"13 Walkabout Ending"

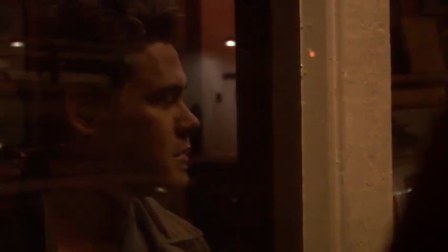So essentially I told him what to do in this circumstance as what he's feeling.
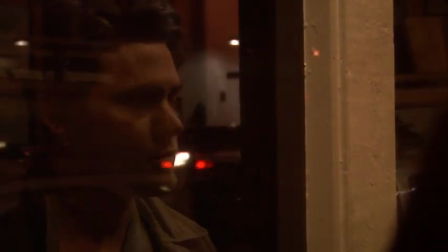He's feeling that, you know, every single painting has some kind of a beautiful house in it, some kind of a beautiful landscape, and he yearns for that. You know, he wants to succeed as a writer. He wants to be able to own his own home. He wants to be able to make it in the world. I mean, the character of Jake is not stupid.
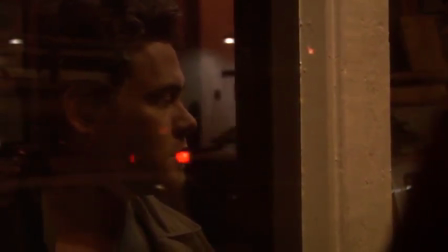You know, he wants to make it, monetarily, not just as a writer. He wants to succeed in many different ways and not just in becoming a good writer.
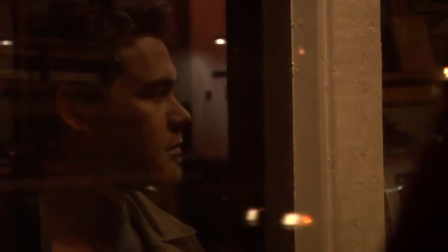He doesn't want to be a poverty-stricken poor writer sitting at home. He wants to be a good writer, and he wants to make a financial gain off of it.
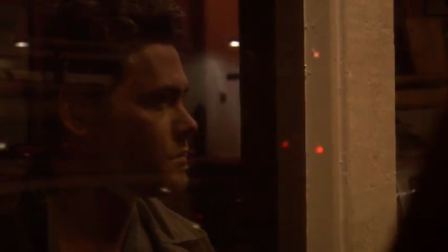So when he sees these paintings and, he admires what's inside them, I wanted him to feel that and actually show it in his eyes. And so that's why I told him the background for these paintings. So after I gave him the background, I gave him exactly where he's supposed to look so that his eyes end up close to the camera. Point A to point B, point C,
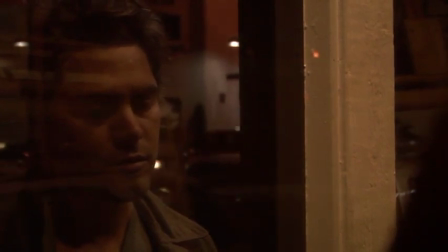and then finally point D. And the reason I gave him that sequence is, like I said, I wanted his eyes to end up towards the camera at the very end.
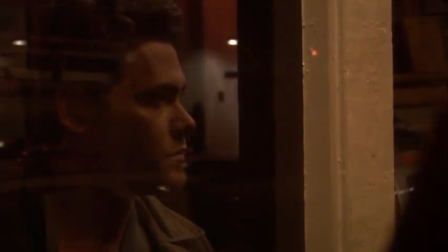So I gave him the background for the shot, I gave him the sequence of looks, and then I gave him the final ending point and the beats.
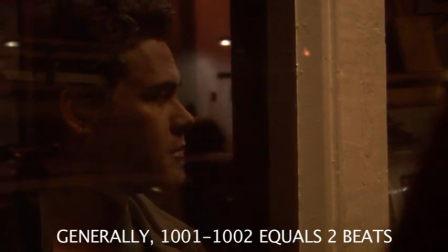Beats being exactly how long he's supposed to hang at each particular painting before we're moving on to the next painting.
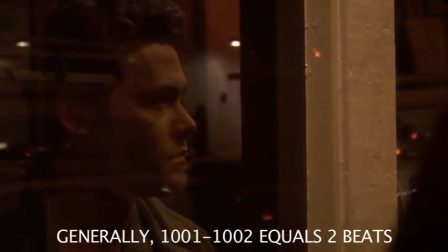And the end point of this whole thing is that you don't even need to really show the paintings anymore. You kind of know what the guy's feeling just by looking in his eyes.
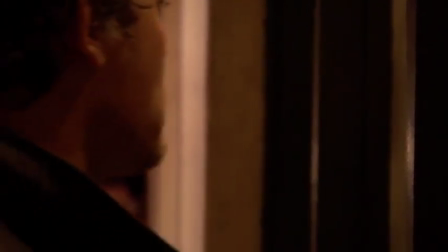You can kind of tell what's going on inside that head without actually seeing what he's looking at.
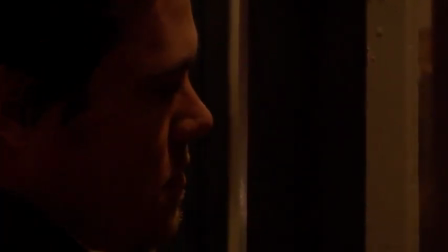Now here's another shot where he walks up to the stores. That's the entrance shot into the scene.
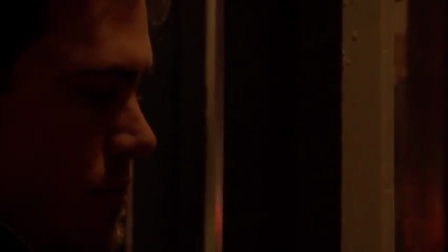And I want you to look at this particular shot and how kind of like flat and dull it is. Let's concentrate on the freeze frame here for a second. And then we're going to look at an alternate shot where we shot it in a slightly different way. Just by adjusting his blocking, we were able to get the camera a little bit to the right and him further to the left.
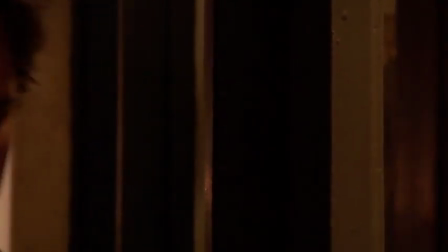And then watch this.
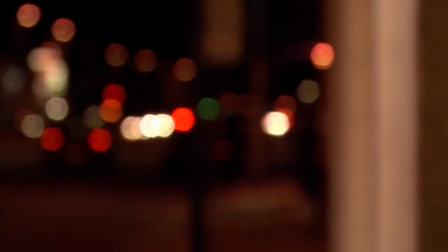We get all those nice highlights in the background of the street lights and the cars and a person walking up the street, a pedestrian,
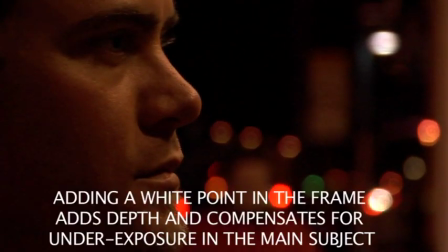which just makes the whole scene just so much more lively and realistic. We did a freeze frame here so you can see exactly what it's like just by adjusting his blocking. We didn't really do anything else.
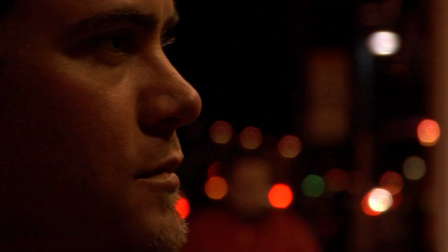Same zoom and everything. And here's the old shot.
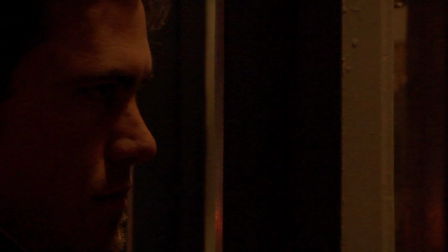So you can really see a striking difference just by adjusting the blocking of your actor and kind of being conscious of the background at all times. You can end up going from this frame over to this frame, which is just so much better.
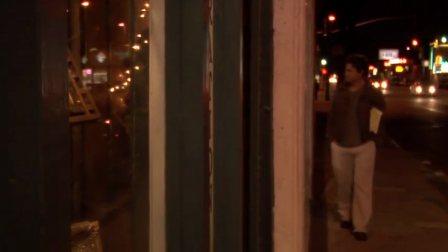Now here's a shot where he's walking up to the store. So we're going backwards here. I did all the close-ups first, and then I did the medium shot.
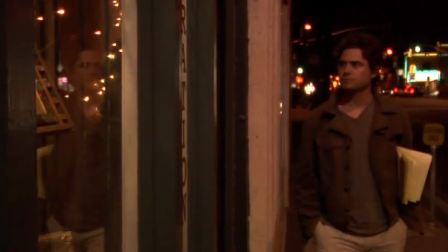Now I did the walk-up, which is the opening wide shot. And I wanted to get done with this thing quickly.
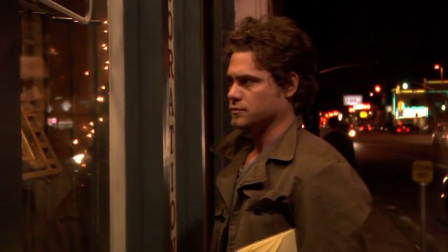So I had him walk up in a wide shot like that to illustrate the location. Then I zoomed into a medium shot for the actual exit from the frame.
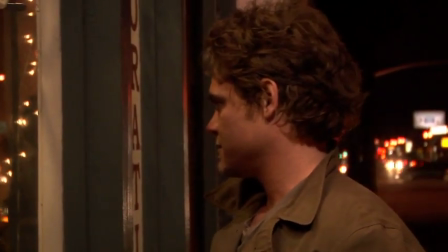When I knew that his eyes were at the final position and he was ready to go, I had him walk out of the frame in a medium shot.
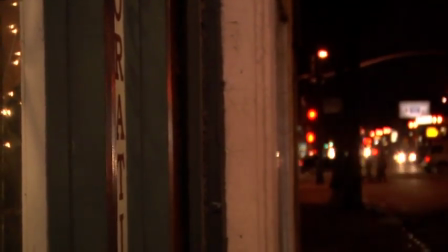That allowed me to enter the scene in a wide shot and exit the scene in a medium
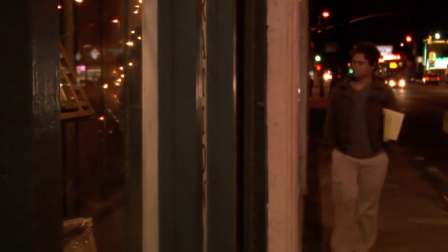shot, but still with good continuity of the fact of where his eyes were looking,
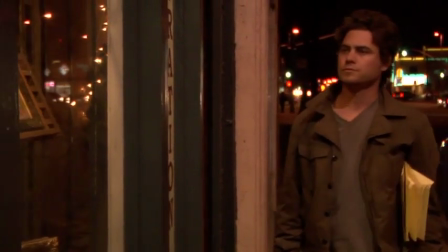and kind of save time and instead of having to go back and redo the whole thing as a medium shot.
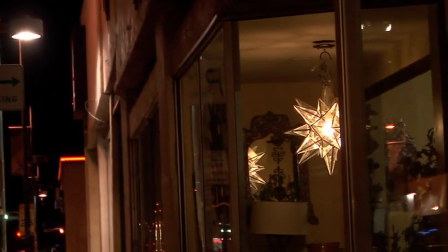Now here's the shot where it's the reverse angle of him walking up to the stores.
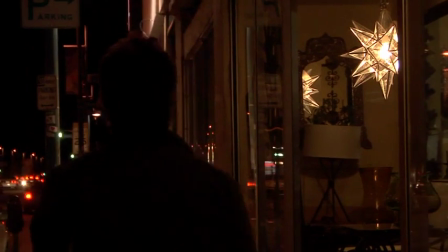See that I allowed him to walk into the frame and I'm on the correct side of his eye line.
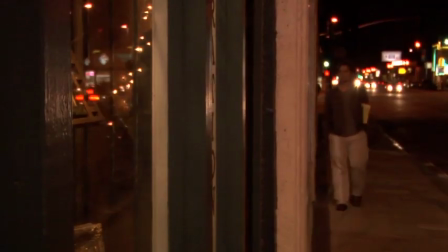I'm always on his right side of his body. And when I switched to the other angle, I was on the correct side of the eye line the entire time, never went to the other side of the eye line.
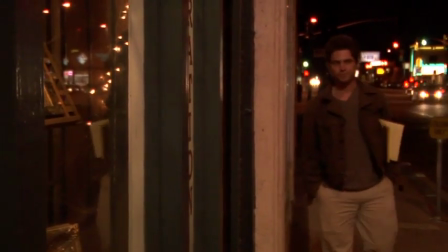I was always closer to the store than he was. And that's really important.
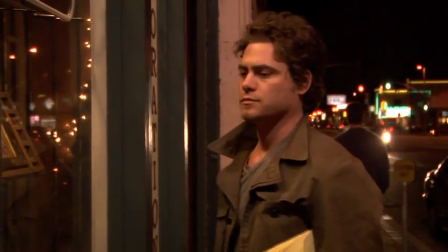It's really important to stay on the correct side of the eye line because it just makes for better cutting in post, and you'll see that later on.
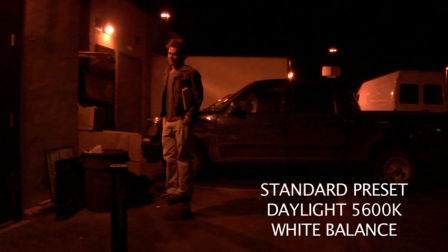Now in this particular shot, I'm showing you the bad white balance. This is the incorrect white balance that you would want to have for this particular shot. Everything is really orange. Nothing feels neutral or normal. This would be the correct white balance that you would want to have for this particular shot.
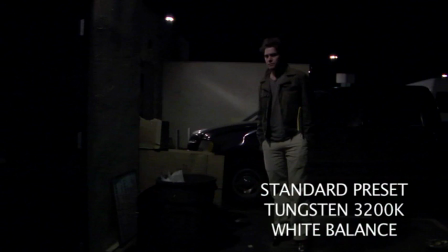It is at tungsten 3200 degrees Kelvin instead of the daylight balance, which was the first white balance. And this is a lot more correct because it feels right. And under these particular lighting conditions, that's the light, the street light's actually making that kind of light.